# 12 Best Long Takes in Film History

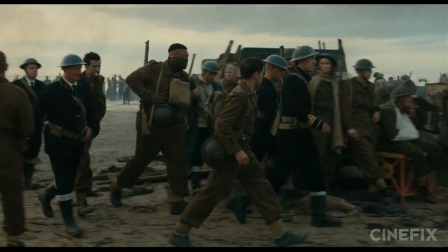When it comes to directors showing off, nothing is quite as flashy as a massive long take. But sometimes they shoot something that's absolutely perfect.
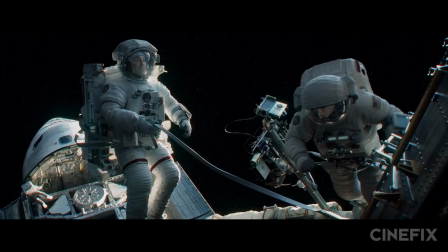These are the top 12 long takes ever filmed.
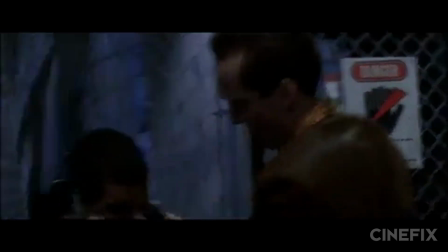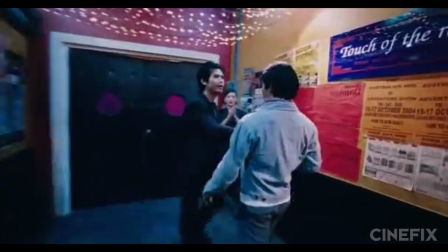Kicking us off at number 12, the restaurant fight scene in The Protector.
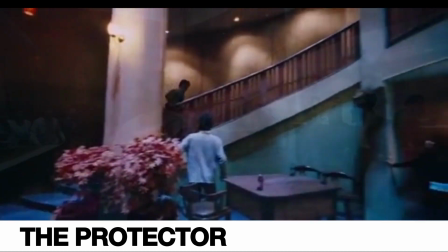Tony Jaa's Thai martial arts return saw him leaving home to track down his family's sacred elephants after they're kidnapped by poachers.
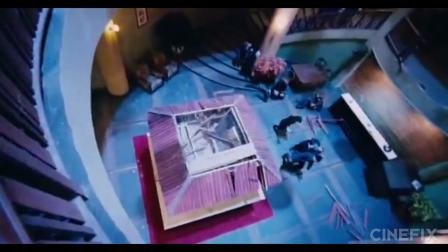And nowhere is it more brutal than this 4-minute continuous rampage up 4 flights of stairs.
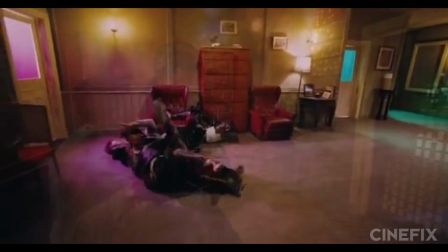It took them 4 whole days and 8 tries to pull this shot off, and they even had to replace the cameraman when the first one wasn't in good enough shape to keep up with Jaa's spree.
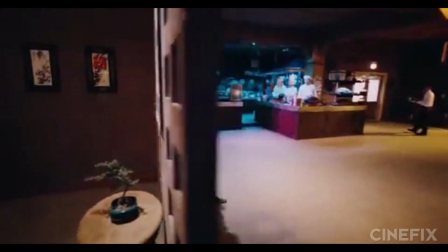But they eventually nailed it and ended up with one of the most badass fight sequences ever shot to show for it.
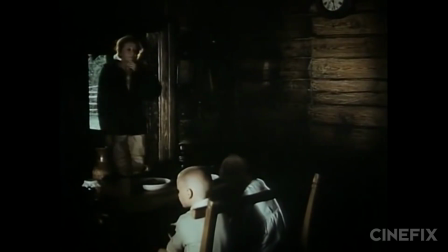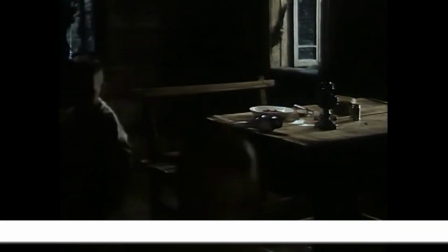At number 11, The Burning Barn in The Mirror.
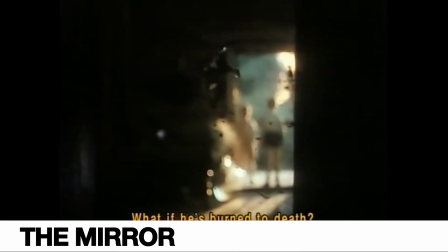Tarkovsky's most personal film is also his most complex and least summarizable, so we won't even try.
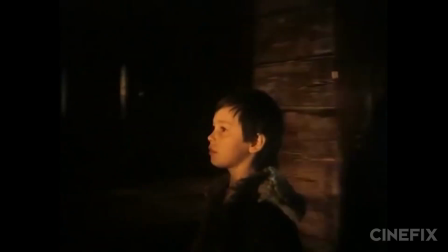But just take a moment to admire this poetic long take.
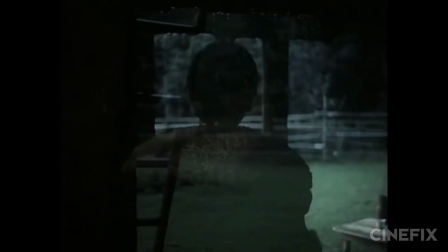Although it's one of the shortest on this list at just under a minute, its languid, floating, fits the dreamlike tone of The Mirror perfectly.
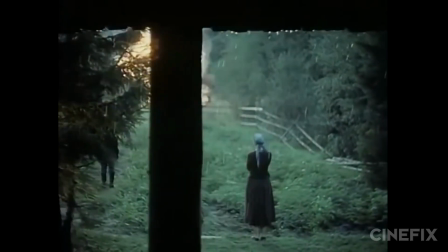And what other director, besides the man who brought you the 9-minute-long candle shot from Nostalgia, would dare to reveal the final burning image with such restraint?
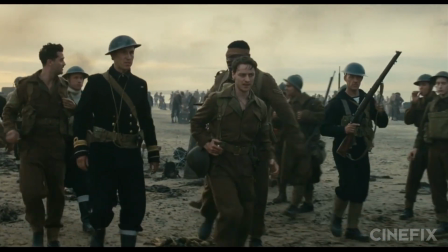There's over 300,000 men on this beach, Private.
You have to wait your turn. At number 10, the beach sequence in Atonement.
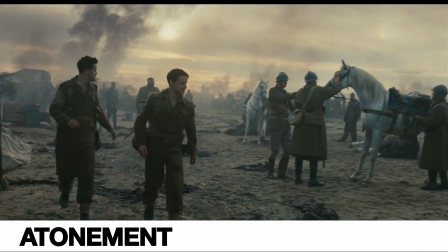This 5.5-minute tour through Dunkirk Beach is possibly one of the most complex tracking shots ever staged.
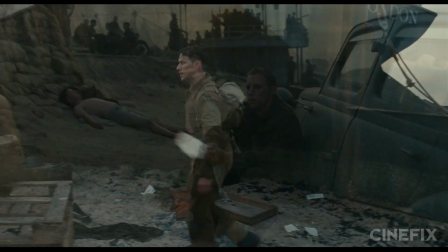But the shot only became a long take because the production couldn't afford the obligatory 1,000 extras for long enough to shoot the scene conventionally.
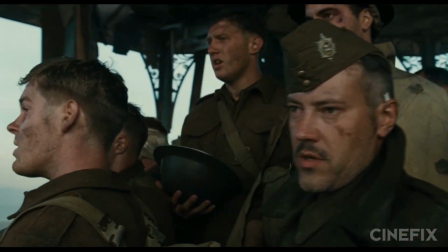In order to cover the quarter mile that the shot required, the Steadicam operator went from the back of a golf cart to on foot,
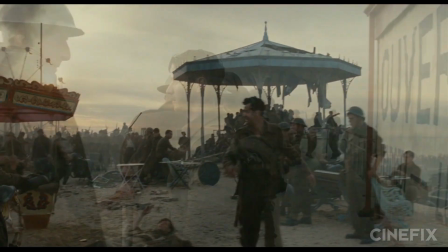onto a rickshaw via a ramp disguised as a bomb crate,
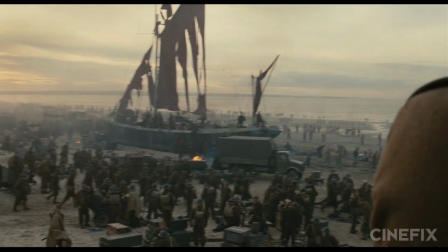and finally back on foot to finish it off, all to create the incredibly staged living painting seen here.
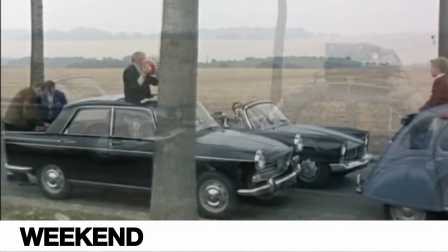Coming in at number 9, the traffic jam scene in Weekend. Political commentary, black comedy, or intentional frustration, for over 7 minutes,
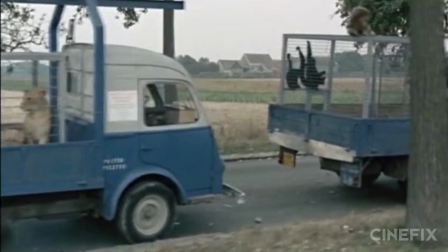Jean-Luc Godard's camera tracks horizontally as Corinne and Roland pass an increasingly surreal line of cars on their way to ensure that Corinne's father is,
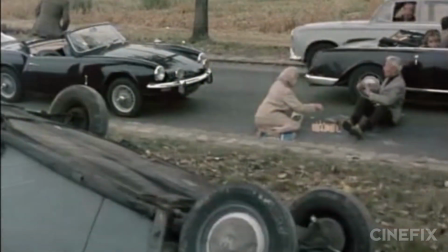in fact, dead. The shot is full to the brim with bourgeoisie life in miniature, visual gags, and a final,
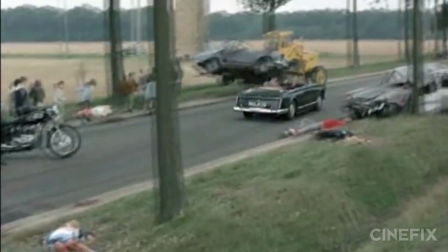harrowing image that is ultimately blazed by and leaves us with a portrait of the French middle class that only Godard could create.
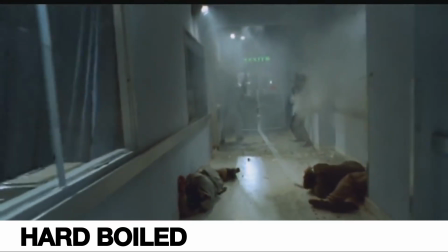At number 8, the hospital shootout from Hard Boiled. If you're looking for reasons why John Woo is the undisputed master of action, look no further than this sequence.
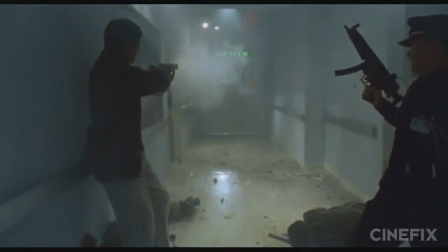Hard Boiled follows plays-by-his-own-rules cop Tequila as he attempts to take down a crime syndicate,
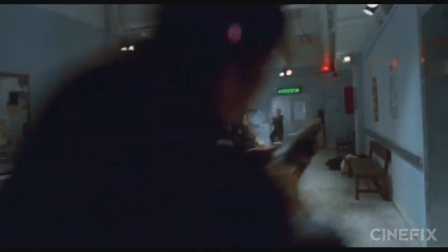ultimately finding himself here in a hospital rescuing newborns and innocents from the mob.
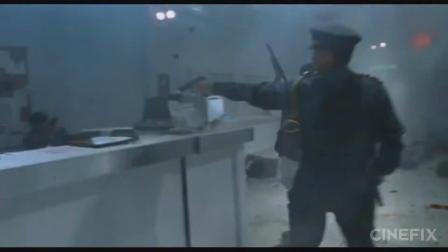This 2-minute, 40-second long-take shootout perfectly captures the sense of flow between these two cops as they clear the corridors.
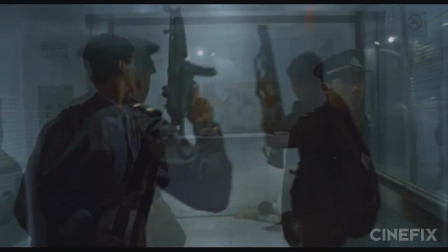The gunfighting is almost a ballet, and although it looks like they go up an elevator to a second floor,
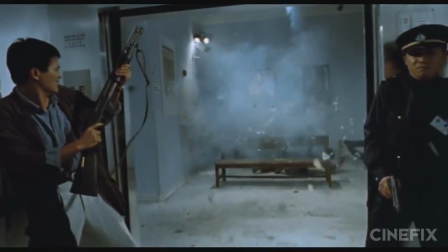they actually come back out on the same set, leaving the crew exactly 20 seconds to clear and redress the entire floor.
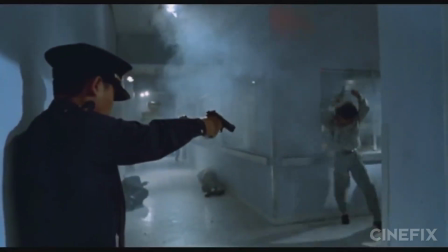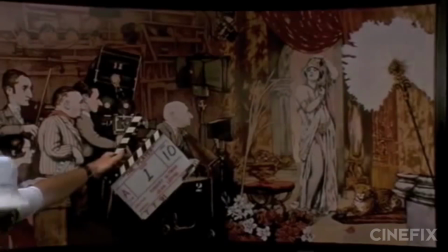Quiet on the set. Okay, everybody, quiet on the set. Scene 1, take 10, marker.
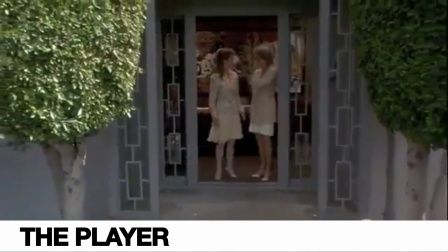Next up at number 7, the opening of The Player. The Player is a hilarious satire of the Hollywood backlot as it follows Griffin Mill,
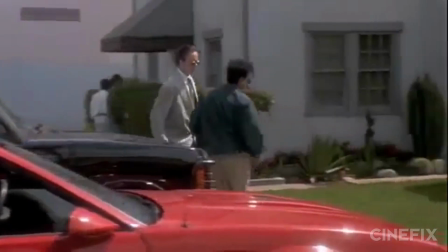a studio executive who begins receiving death threats as he struggles to maintain his career, relationships, and life.
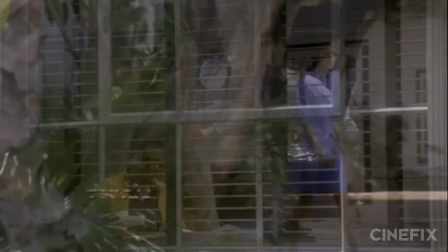Robert Altman's sweeping title sequence clocks in at 7:47 and manages to introduce every relevant subplot and relationship in the process.
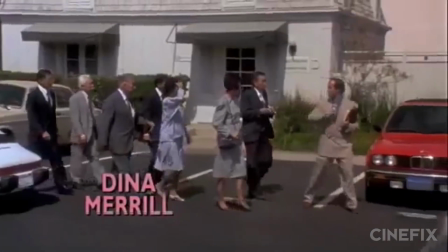Altman wanted to prime the audience to sit up and pay attention to the plot that would soon unfold in the typically disingenuous manner of Hollywood,
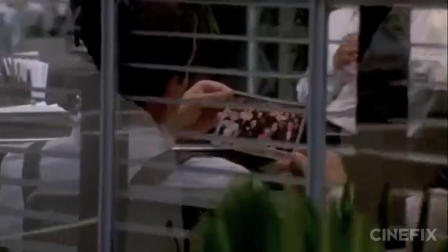and the crisscross conversation snippets, which were entirely improvised by the way, do this perfectly.
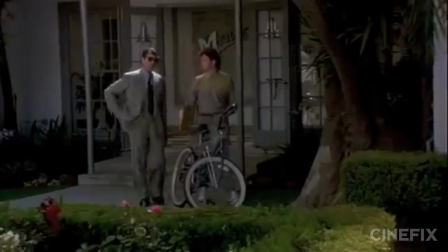Pictures they make these days are all MTV. Cut, cut, cut, cut. The opening shot of Welles' Touch of Evil was 6.5 minutes long.
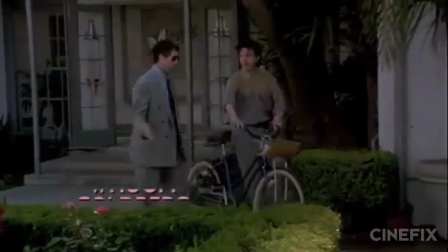6.5 minutes, Walter? 3 or 4 anyway. He set up the whole picture with that one tracking shot.
At number 6, the famous bomb sequence from Touch of Evil.